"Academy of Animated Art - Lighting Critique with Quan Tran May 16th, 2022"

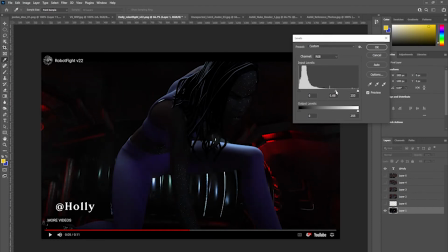Uh, I guess it needs to recede um,
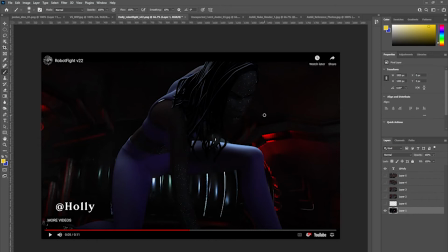versus the character, and then you could then when you bring down the background, you could bring her up, through.
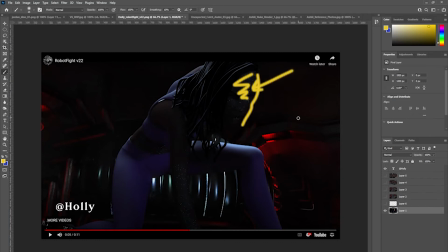I would introduce a light, you know, either this way or to the side as a kicker, like a kicker light to sort of define. Sorry. Uh,
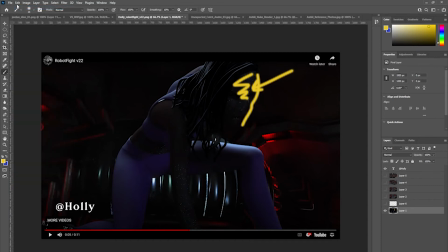Sorry about that. Um, yeah, like a kicker light. Swing it around so that it hits,
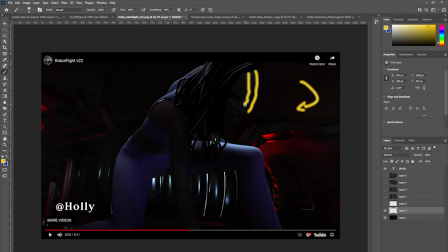more than like a rim would, and maybe light up, do sort of a rim wrap style light where this side of the cheek gets lit up, and
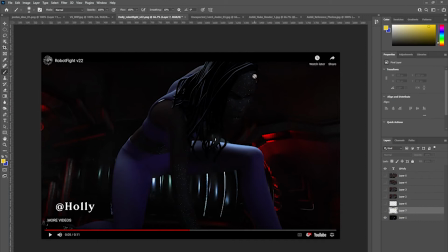yeah, it just feels like if the background recedes a bit more and you bring up her her fill levels, um, that would I guess make her pop from the background a bit more.
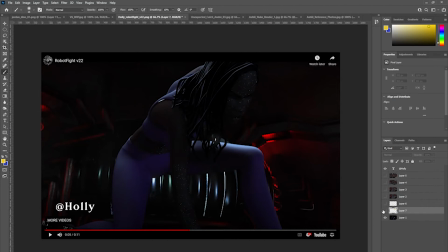Um, I would go even more. Um, I'd hit her with that top light pretty much the way you've done with her leg here.
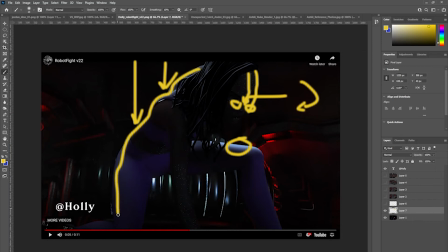Maybe just to kind of again um, etch her out from the background, and you might want to cheat in a light here as well if you need to,
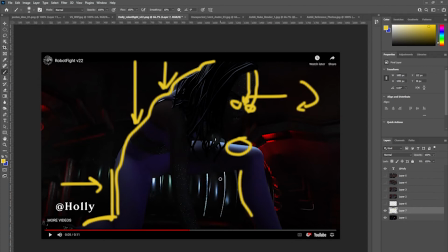um, just to get some more
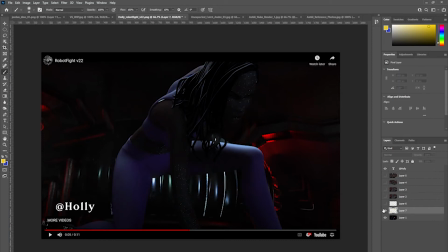separation from the background. Um, it's probably it's probably a little bit too busy at this point, but
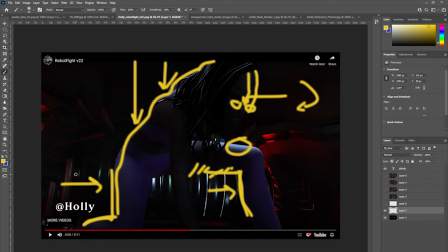maybe one light source here and then a top light, expose up by, I'd go maybe another stop. Something like this feels really good.
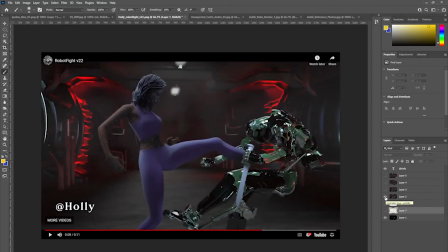And so I see that, she kicks him. She kicks this kind of fighting robot. And I just feel like with the robot itself, there is this kind of green
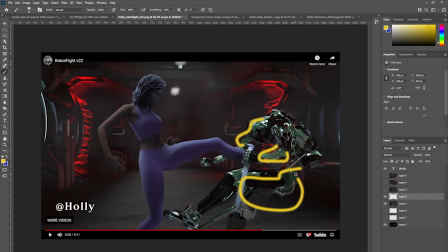reflective quality about it that I don't see that much in the background. So you might want to try and tie the robot in. I would suggest maybe bringing in, I see maybe there's a little bit here, but
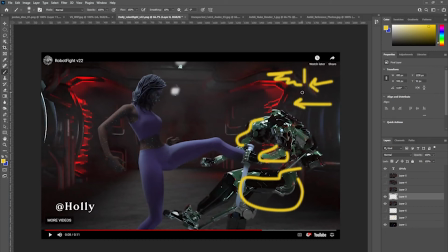maybe some um, helper lights or some kicker lights here that are a little bit green. And I get that the green feels like
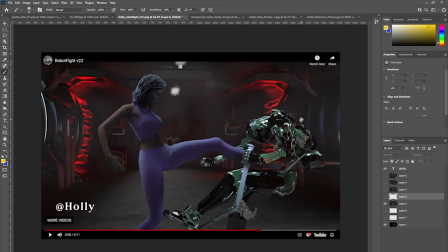he's a little bit scary, but at the moment it feels like it's hard to read whether the green is actually this inside component of the robot and his
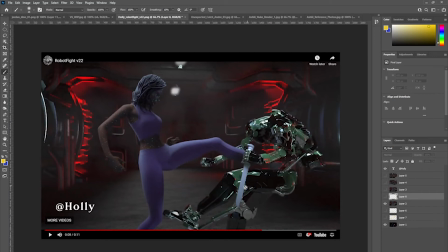um, exoskeleton is transparent. It's hard to read whether it's a reflection because I can't make out where the green light is coming from.